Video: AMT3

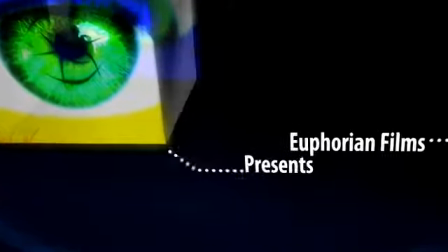[0:04]
Welcome to Euphorian Films Advanced Machinima Tutorials. I'm Tori Kamal.
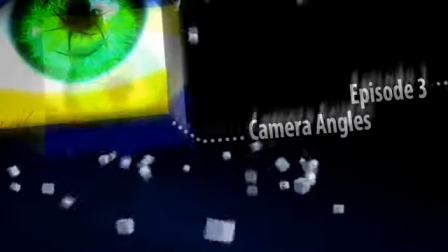[0:09]
I'm narrating the part of Nick Orth because he has swine flu at the moment. Today I'll be talking to you about camera work.
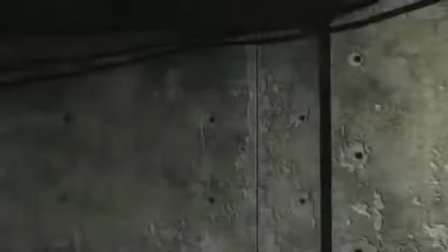[0:14]
For example purposes, we'll be using Halo 3. Now before we start filming our machinima, we need to understand what type of shots there are.
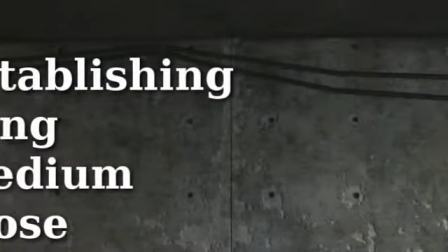[0:22]
There are establishing, long, medium, and close shots.
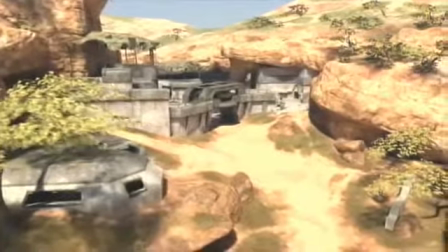[0:26]
Establishing shots are used to show the audience where upcoming scenes are going to be taking place. Commonly used shots show vast landscapes or the outside of buildings.
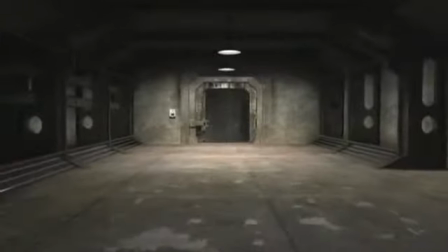[0:35]
Long shots are similar to establishing shots because they also show where scenes will be taking place, but on a smaller scale.
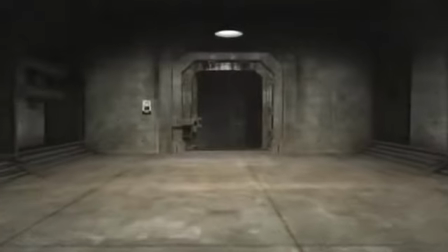[0:40]
Some of the most commonly used long shots are when the camera sweeps through a corridor or hallway.
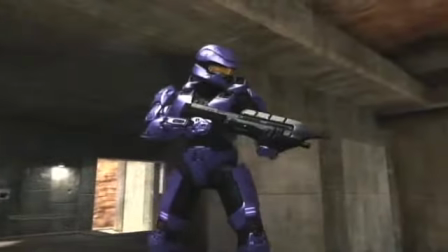[0:45]
Medium shots are when the camera is focused on an object or person from their knees or waist up.
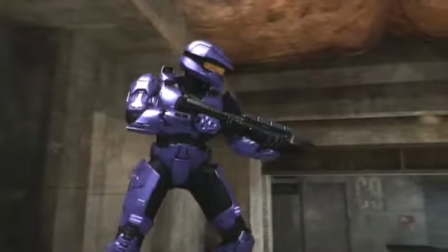[0:50]
Medium shots are most commonly used for dialogue so that the audience knows who's talking, but it's not good to overuse it because it degrades the quality if used too often.
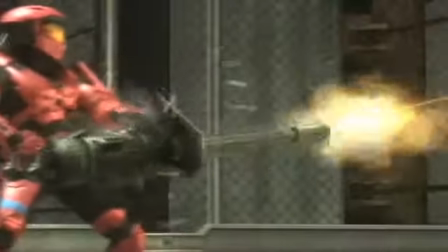[0:58]
Medium shots can also be used during action scenes if someone has a large weapon like a turret.
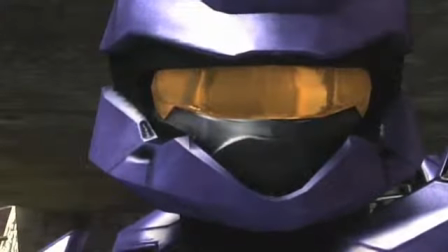[1:03]
Close shots are when the camera is on someone's face, part of a body like a mouth, feet, or eyes, or on a particular object of interest like a gun reloading.
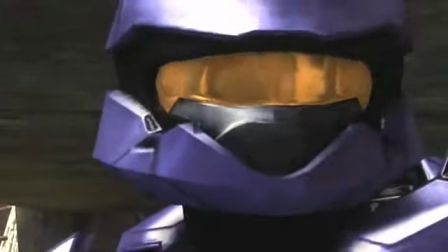[1:11]
Major characters are often given a close-up when they're introduced as a way of indicating their importance.
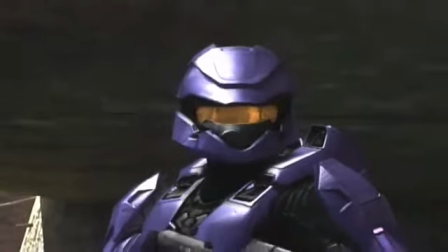[1:16]
Leading characters will have multiple close-ups. When the close-up is used in shooting, the focus should not be put in exactly the middle of the frame.
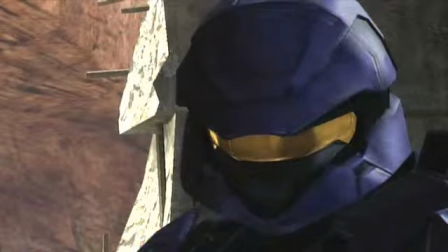[1:23]
Instead, it should be put to the left or right of the side because people tend to look at the second line from the top and sides of an imaginary grid.
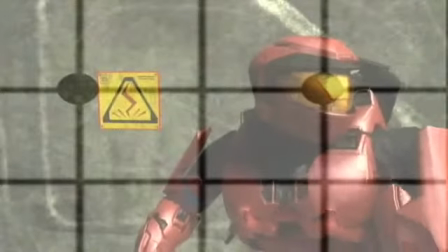[1:30]
The grid shows where most people's points of interest are.
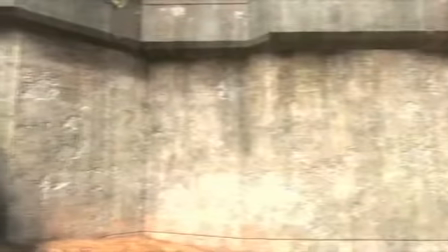[1:35]
Now we're going to discuss positive and negative space. What's that, some of you might be asking?
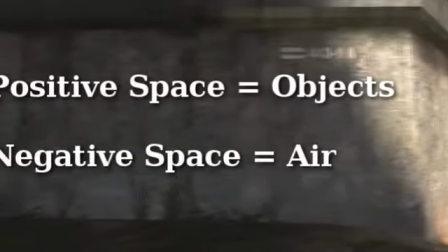[1:40]
Well, positive space is objects and characters. Negative space is air.
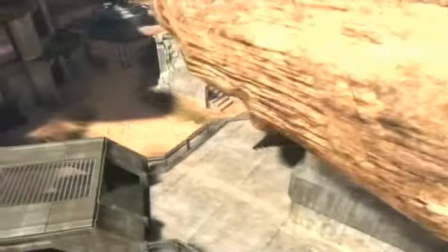[1:45]
Now, if you wanted a shot where someone is depressed and is walking on the road by themselves,
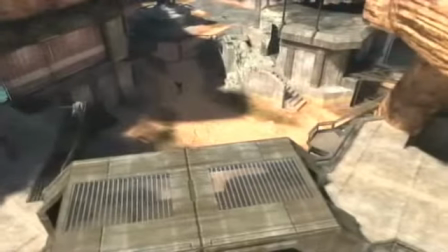[1:49]
you would have a camera angle that's high up so you can show more negative space, which will make the audience feel like the character is all alone.
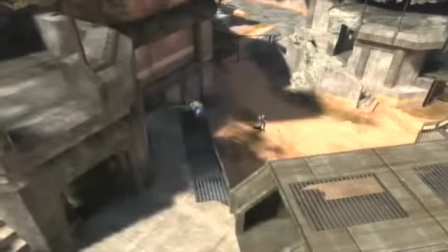[1:55]
This is also a great way to show the audience a trap or ambush laid out for the character.
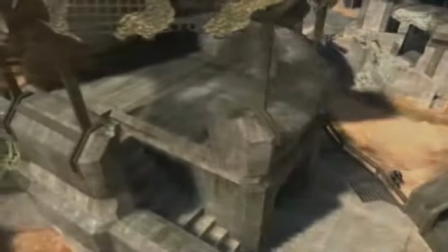[2:01]
If there was a scene in which you wanted to make the character feel trapped or claustrophobic,
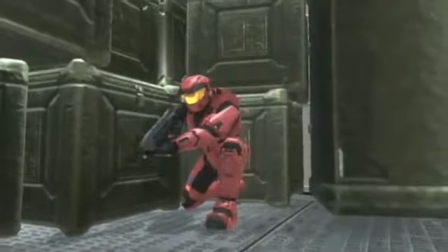[2:05]
you would have a lot of positive space and give the camera a low angle so the objects look bigger and fill out most of the screen.
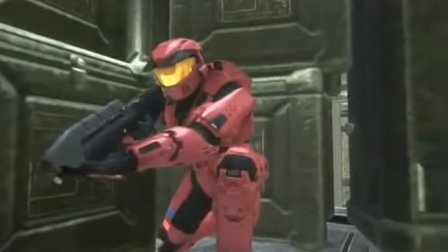[2:11]
This is a great type of shot if someone is trying to hide, and if you want to slowly zoom in, it will help build up the suspense of them being caught.
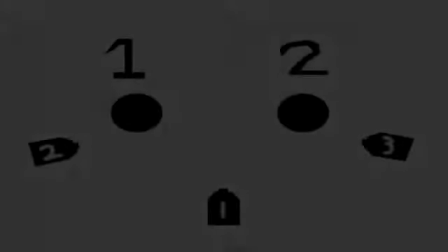[2:18]
Now that we have gone over positive and negative space, it's time to go over the 180 rule.
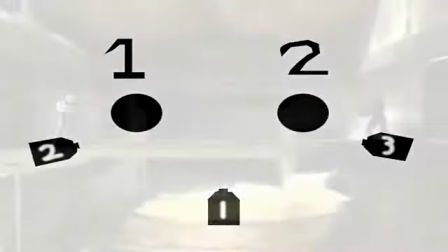[2:23]
The 180 rule is applied for any basic dialogue scene. The 180 rule requires 3 cameras.
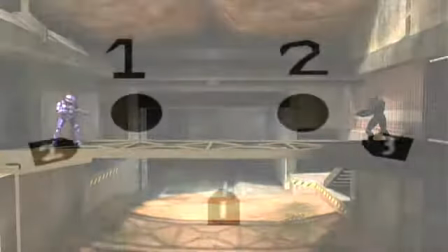[2:28]
The main camera, or camera 1, is typically used to establish the distance between the two characters and to show their differences.
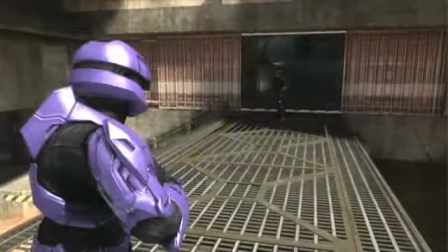[2:34]
Camera 2 is always on guy 1's right side or shoulder, and camera 3 is on guy 2's left shoulder or side.
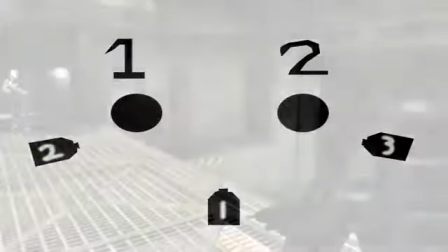[2:40]
The reason why camera 2 or 3 are not facing each other is because it could cause confusion for the audience and who is talking if they look or sound the same.
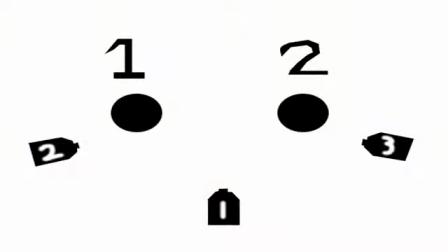[2:48]
Now camera 2 and 3 can zoom in and give close-ups, so long as the person will be on the right side of the screen.
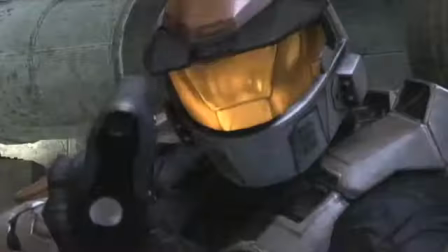[2:56]
Now if you're doing action scenes, you will want to use a lot of fast shots and close-ups on weapons, whether they're being reloaded or shooting.
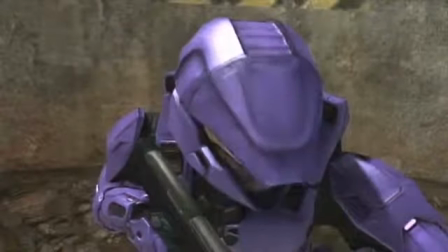[3:02]
Also, grenades and explosions or anything else that deserves attention during the fight, like someone sneaking by.
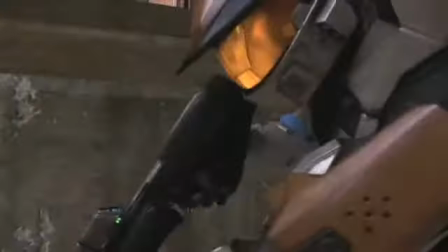[3:09]
If you choose to use a shaky cam, you should only use it if you're trying to show the power of a weapon or explosion, or to show tense emotional situations.
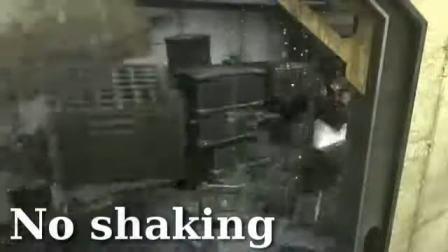[3:17]
It is very easy to overuse this effect, so it's best to only use it at the most important times.
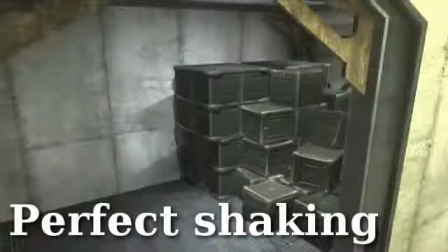[3:23]
When using this effect, try to make the effect as realistic as possible, and the only way of doing that is just playing around with the sensitivity to see how much you use.
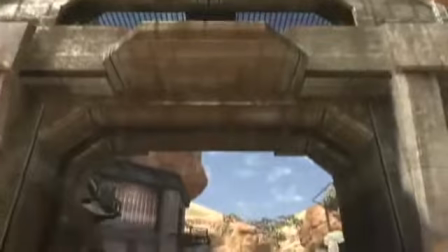[3:31]
If you're trying to show an object, there are multiple ways of filming it. You could pan or tilt.
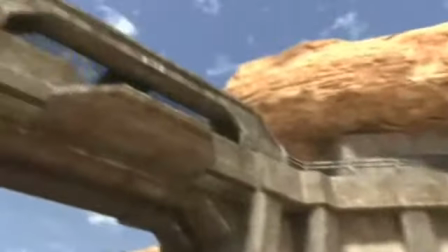[3:36]
Panning is horizontally moving the camera and tilting is moving the camera up or down.
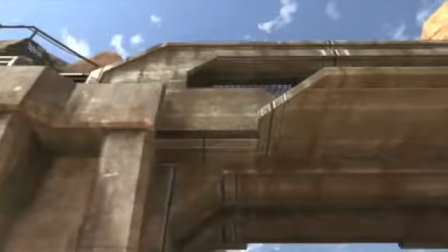[3:40]
You can also move along the object to make it look big, or if it truly is too big to fit in the camera frame. Lastly, you can always move back and film the whole object.
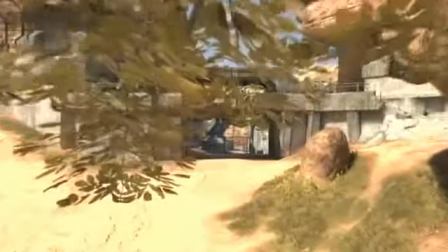[3:49]
One last thing to remember when filming. Always try again and again and again and again.
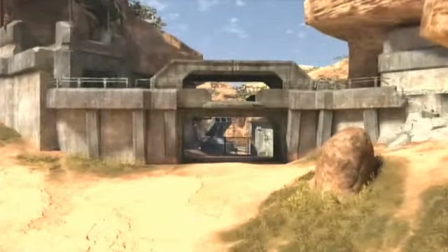[3:54]
You want your scenes to be as perfect as possible, and practice makes perfect. Well, that's it for today.
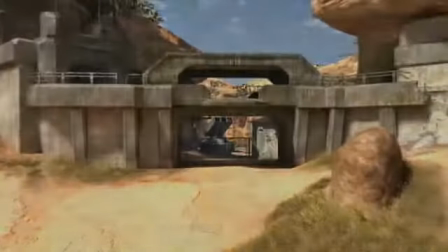[3:59]
Thank you for watching Euphorian Films Advanced Machinima Tutorials.